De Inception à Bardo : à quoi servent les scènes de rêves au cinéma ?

Le cinéma, depuis sa création, entretient le mythe d'un rêve éveillé. Plongé dans une salle obscure, le scintillement de l'écran nous plonge dans un état hypnotique, nous permettant d'oublier notre vie éveillée. D'ailleurs, de nombreux cinéastes proclament tout simplement s'être inspirés de rêves pour écrire un scénario ou mettre en scène une image marquante.
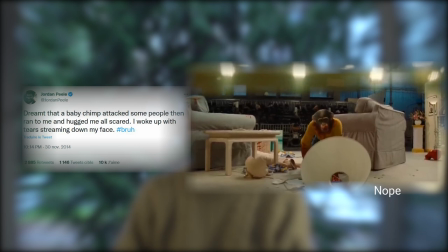C'est le cas de Jordan Peele à propos de son film Nope. Je me souviens qu'un bébé chimpanzé avait attaqué des gens, puis avait couru vers moi et m'avait serré dans ses bras, tout effrayé. Je me suis réveillé avec des larmes qui coulaient sur mon visage. En écho à cette sorte d'évidence que le cinéma ce serait comme un rêve,
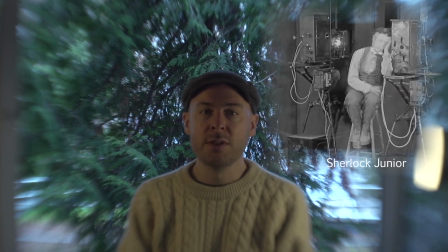un film muet de Buster Keaton nous montre un projectionniste qui rêve d'entrer dans l'écran de ce qu'il projette.
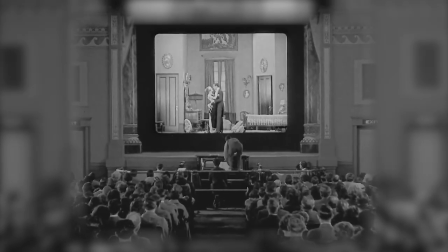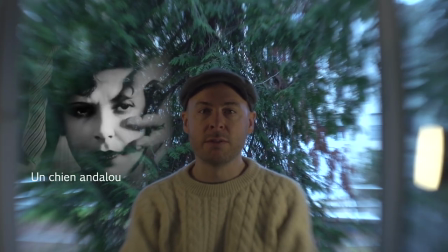Depuis qu'il y a des films, des artistes ont cherché à capturer ce qui faisait un rêve. Mais ce qu'on en montre a bien changé depuis Un chien andalou.
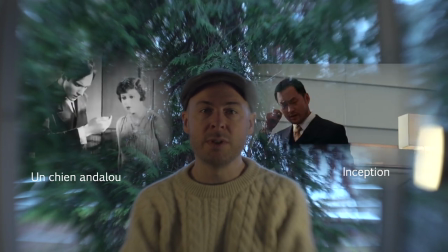Si on prend Inception 80 ans après, on se retrouve à traverser un monde étrangement similaire au nôtre, dont la caractéristique première est d'être le plus explicatif possible. Aujourd'hui, on discute des films en termes d'incohérence d'intrigue et de référence à d'autres œuvres d'art. Tout aurait une explication, une raison d'être. La magie a été remplacée par la logique, et les films seraient des problèmes à résoudre plutôt que des mystères. Nos rêves nourrissent notre imaginaire, mais notre imaginaire nourrit nos rêves. Alors, comment le rêve au cinéma peut nous aider à renouveler notre imaginaire?
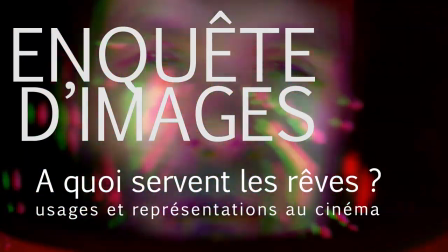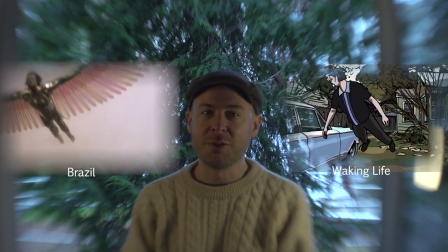Voler librement dans les airs est un rêve bien connu qu'on peut faire encore de temps en temps. C'est d'autant plus étrange qu'aucune expérience humaine ne s'en approche vraiment.
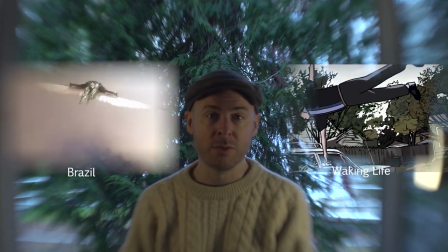Même en prenant l'avion, ce n'est pas tout à fait la même chose que s'imaginer s'envoler par la simple volonté.
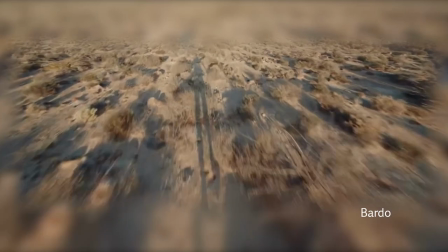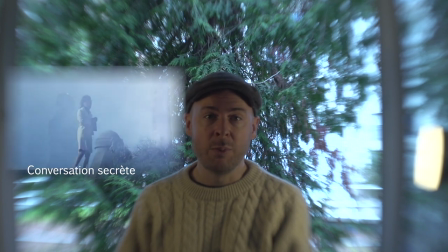Dans les films où le rêve est mis en scène comme une fantaisie, le personnage en train de rêver est renvoyé au simple rôle de visiteur ou de promeneur.
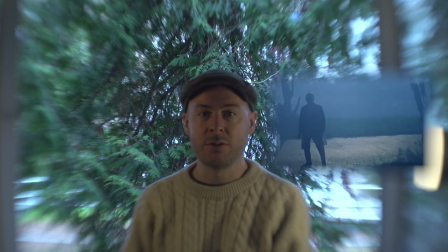Il déambule et regarde avec plus ou moins d'étonnement des apparitions. C'est un rôle passif qui suspend sa progression narrative.
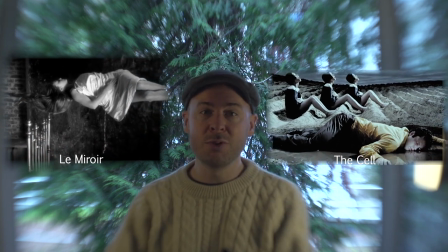Le personnage devient spectateur de sa propre histoire. Les rêves fantaisistes sont donc souvent dans des films une série d'images fortes, plutôt qu'une scène avec une tension narrative.
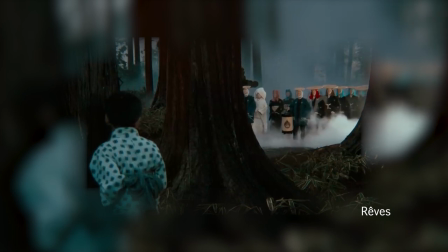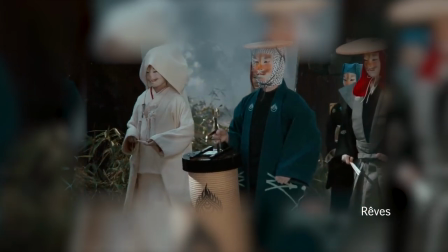Ces images sont d'ailleurs d'autant plus fortes qu'on pourrait les apprécier sorties du contexte du film.
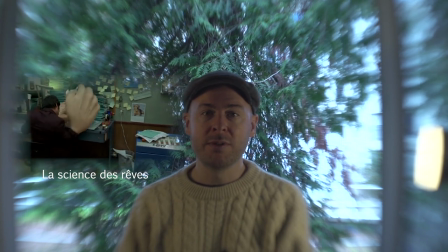A contrario de ses choix de tableaux, Michel Gondry a mis en scène de nombreuses scènes de rêve dans son film La science des rêves,
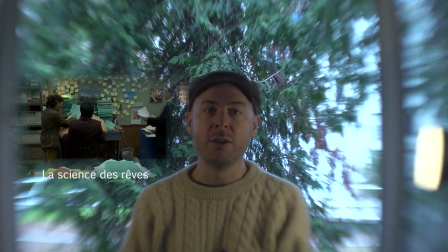en recourant souvent à une caméra épaule très hésitante.
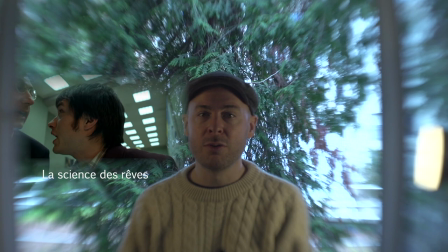Le choix renvoie à une esthétique de documentaire alors que la situation est totalement farfelue et assumée comme telle.
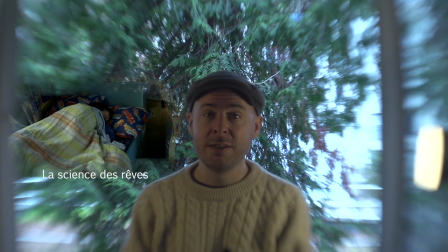D'ailleurs, on accepte d'autant plus la documentation de ces images surréalistes qu'on nous installe dans l'esprit d'un artiste particulièrement créatif.
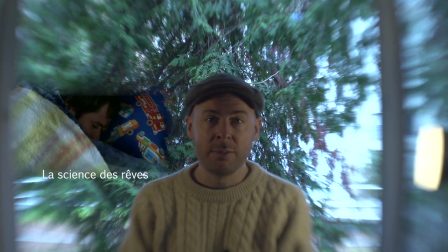Pour nous faire accepter les images les plus folles, on revient souvent à un plateau télé imaginaire qu'on se représente littéralement dans le crâne du personnage.
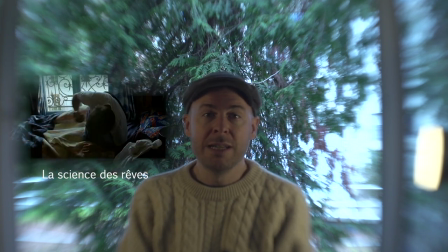Le plateau est en carton, mais semble légitimer le passage à un espace-temps hors de la vie réelle. C'est la promesse que les images les plus folles auront quand même une cohérence. Il s'agit d'explorer l'imaginaire d'un artiste, dont on ne sait pas s'il s'agit du personnage qu'a imaginé Michel Gondry ou de Michel Gondry lui-même.
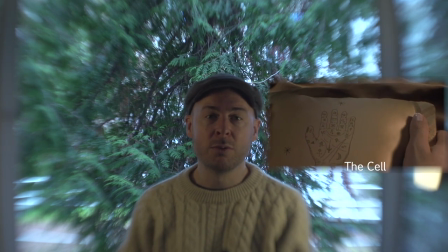Le principal problème des rêves fantaisistes, c'est que on ne fait pas trop de mystère sur la nature de ce qu'on est en train de voir. C'est d'un côté se donner une grande liberté, puisque le spectateur accepte que tout est possible,
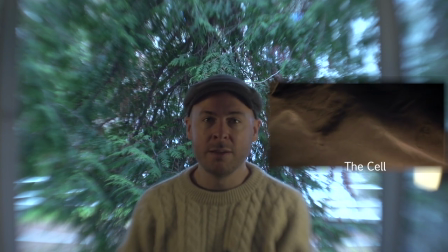comme dans un rêve, mais de l'autre, c'est se l'aliéner, puisque le contenu serait sans conséquence sur la vie réelle.
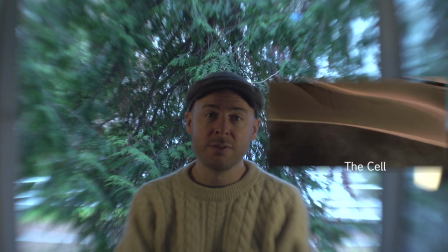Si tout peut arriver dans un rêve, alors rien ne semble avoir d'importance. À part réveiller le personnage en sursaut, le rêve ne peut pas avoir d'impact sur l'histoire.
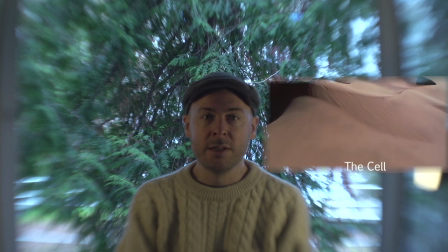Le rêve comme scène au cinéma est donc devenu synonyme de déception.
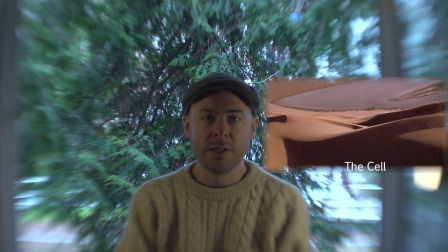On redoute, dans les films qui nous ont demandé le plus d'attention sur les détails étranges, de réaliser qu'à la fin, en fait, tout ceci n'était qu'un rêve.
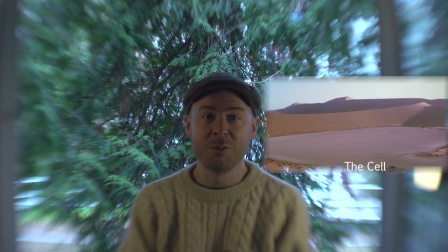Il nous suffit de voir un personnage se réveiller pour craindre le pire. Tout en sachant qu'un film de fiction est faux, il nous faut craindre que chaque moment y serait d'une certaine manière vrai,
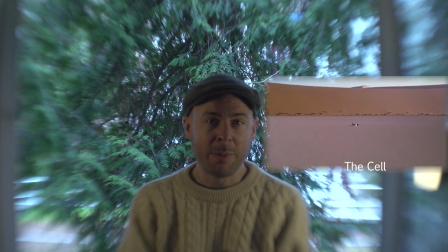dans l'univers cohérent du film, pour participer à un tout plus grand que la somme de ses parties.
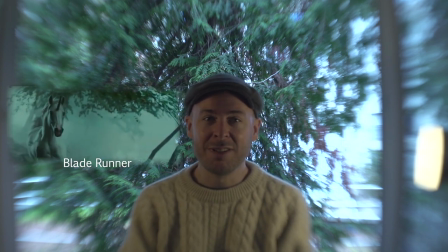S'autoriser à rêver de licorne ne nous semble raisonnable que si la fantaisie nous indique une information du monde réel décrit dans le film.
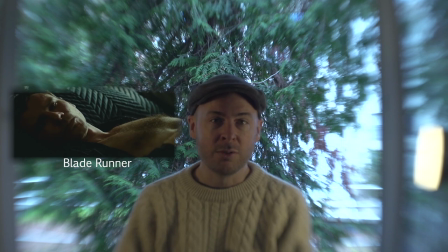Quelque chose nous parvient alors sous la forme de symbole, ce qui renforce l'idée que tout dans un film devrait être déchiffrable.